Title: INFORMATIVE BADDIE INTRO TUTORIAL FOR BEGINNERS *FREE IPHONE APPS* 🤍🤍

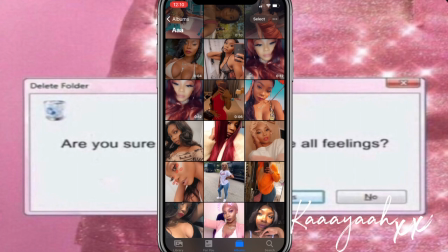[4:32]
Anyways, yeah, so make sure you're not copying people's intro, especially if it's a popular person, because people will know. But you can definitely take inspiration, take little bits and pieces of things and add it into one intro.
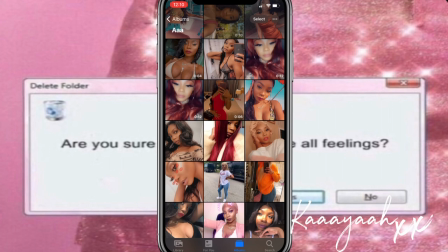[4:47]
If I like somebody's idea, I'll take, you know, little pieces of it and make it my own.
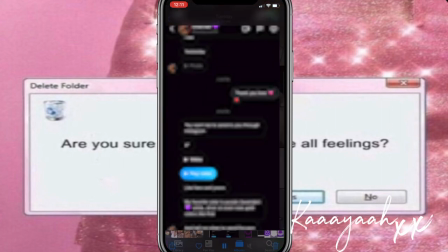[4:53]
So I definitely like to do that when I'm making my intros. Her intro, she sent me this video of an intro that she liked.
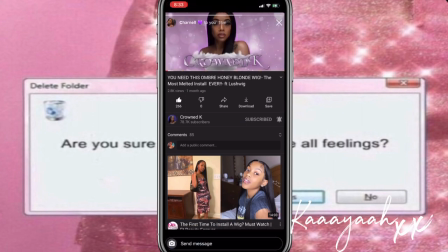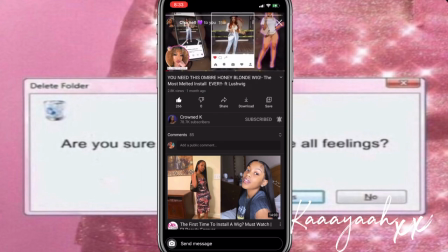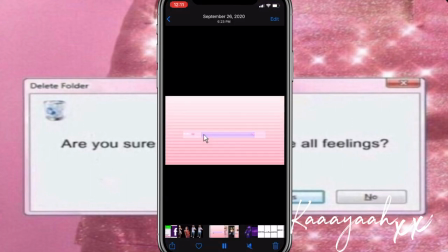[5:10]
And she also said that she liked my intro, so if you guys missed it, obviously you probably didn't, but I'm going to show you guys again.
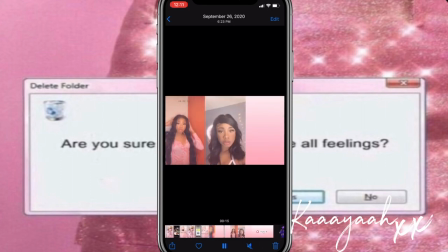[5:20]
This is what my intro looks like. And yeah, pretty simple, 4 or 5 slides.
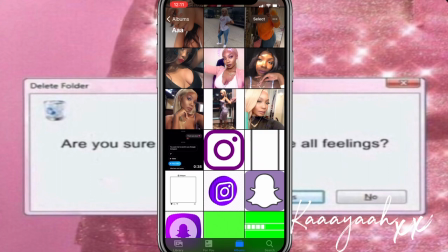[5:28]
And she also said that she likes purple, silver, and white. So we're going to try to incorporate that.
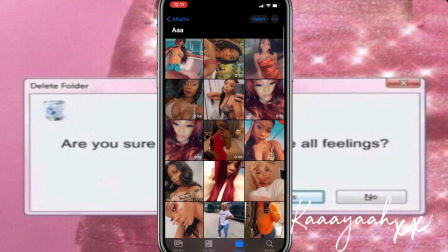[5:34]
I already made this intro, so I'm just going to show you guys how exactly I made it. So the first step that we're going to do, we're going to go to Fonto.
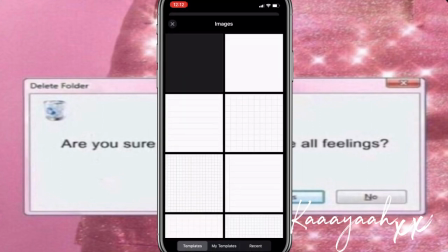[5:47]
And then we're going to press the camera, and images, and the color.
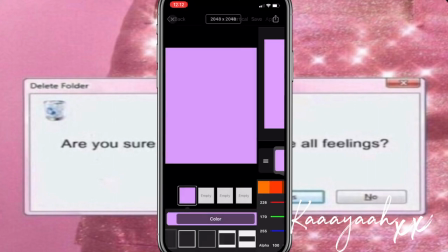[5:53]
And I think I did this purple color right here. And then we're gonna change the dimensions.
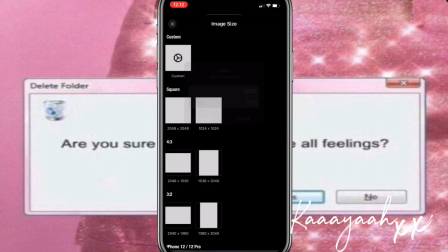[6:01]
So 1280 by 720. And then press use.
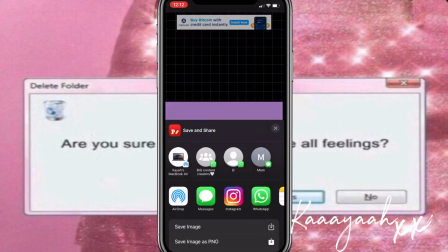[6:09]
So what you wanna do is save this, cause this is gonna be our background.
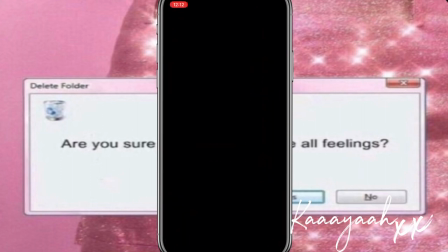[6:14]
I'm gonna go into CapCut.
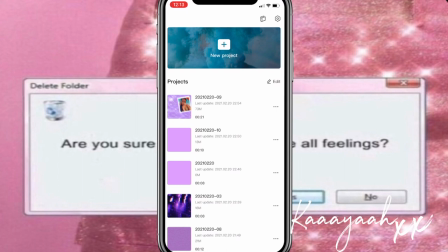[6:17]
Now you guys, CapCut is a really good app for when it comes to animations. Don't get me wrong, you can do so many different animations on CapCut, and I'm so happy that I came across it, because majority of the time when I do animations, like for example, like these things,
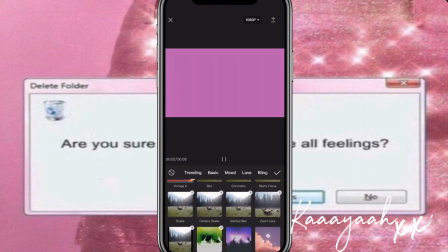[6:37]
like these little stars and stuff like that, or
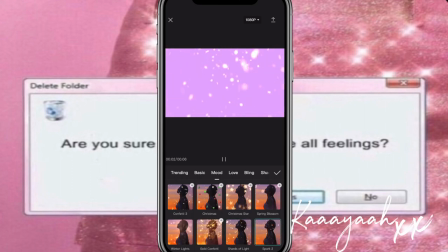[6:44]
this stuff, I usually will search it up on YouTube as a green screen, and it usually doesn't come out as well. So this app is really great for animations. However, I don't recommend editing on this app for your YouTube videos, because honestly, I think it's really hard to edit on and it's kind of annoying.
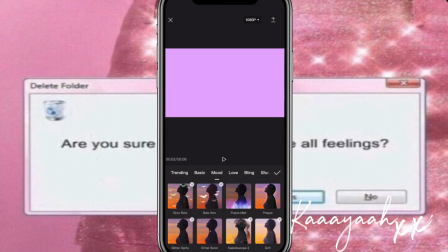[7:04]
So when I can, I just save and export it and import it into Video Leap, because I find that that app is a lot better when it comes to editing. This is just strictly, I would say, for intros. It's not the greatest when it comes to editing.
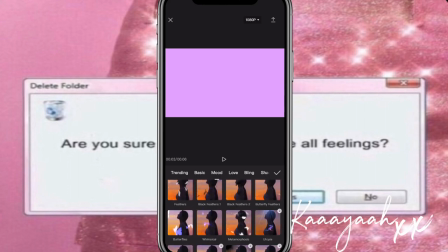[7:24]
Anyways, that's neither here nor there. So we brought this picture into CapCut.
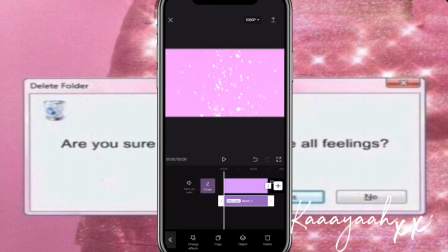[7:31]
Let me just delete that.
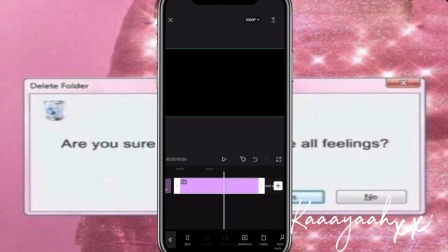[7:33]
And what you want to do, just delete this ending and extend it for however long.
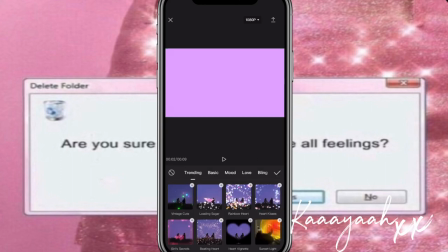[7:40]
And then we're gonna add an effect. I added this effect.
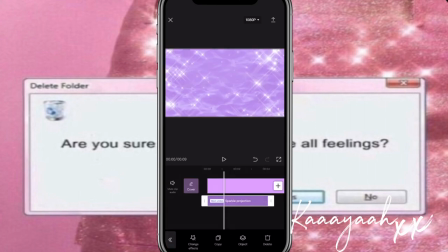[7:46]
So I added this effect. And this effect is pretty cute. I mean, I like the glitter and stuff like that, but it's pretty plain, you know? Like, it just looks like a GIF. And I want it to be like more lively.
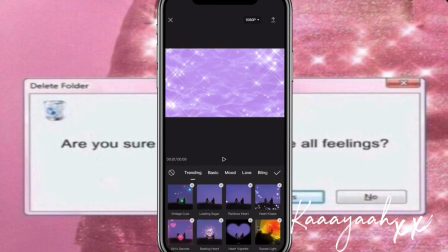[8:02]
So what we're gonna do is add another effect on top of that. And what was the, I think I added, I like this one.
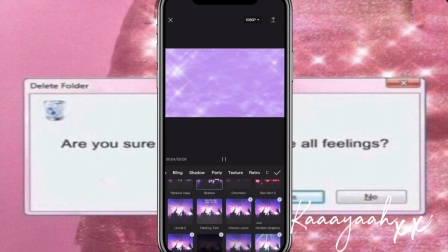[8:13]
I don't know what one I added before, but I think that this one is better because it makes it more alive instead of just flat.
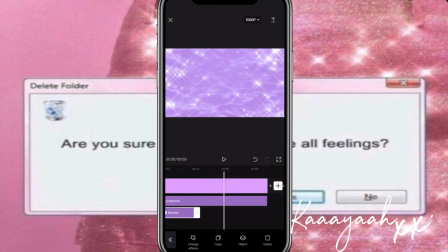[8:22]
You see how before, like right over here, it's just flat. Over here, it's more alive, you know?
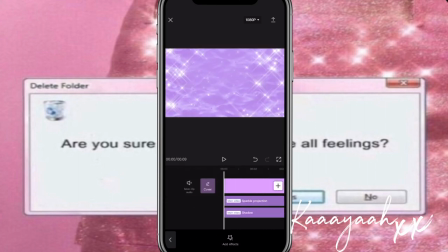[8:32]
And that makes it look a lot higher quality. And like, you actually put an effort into editing this, you know?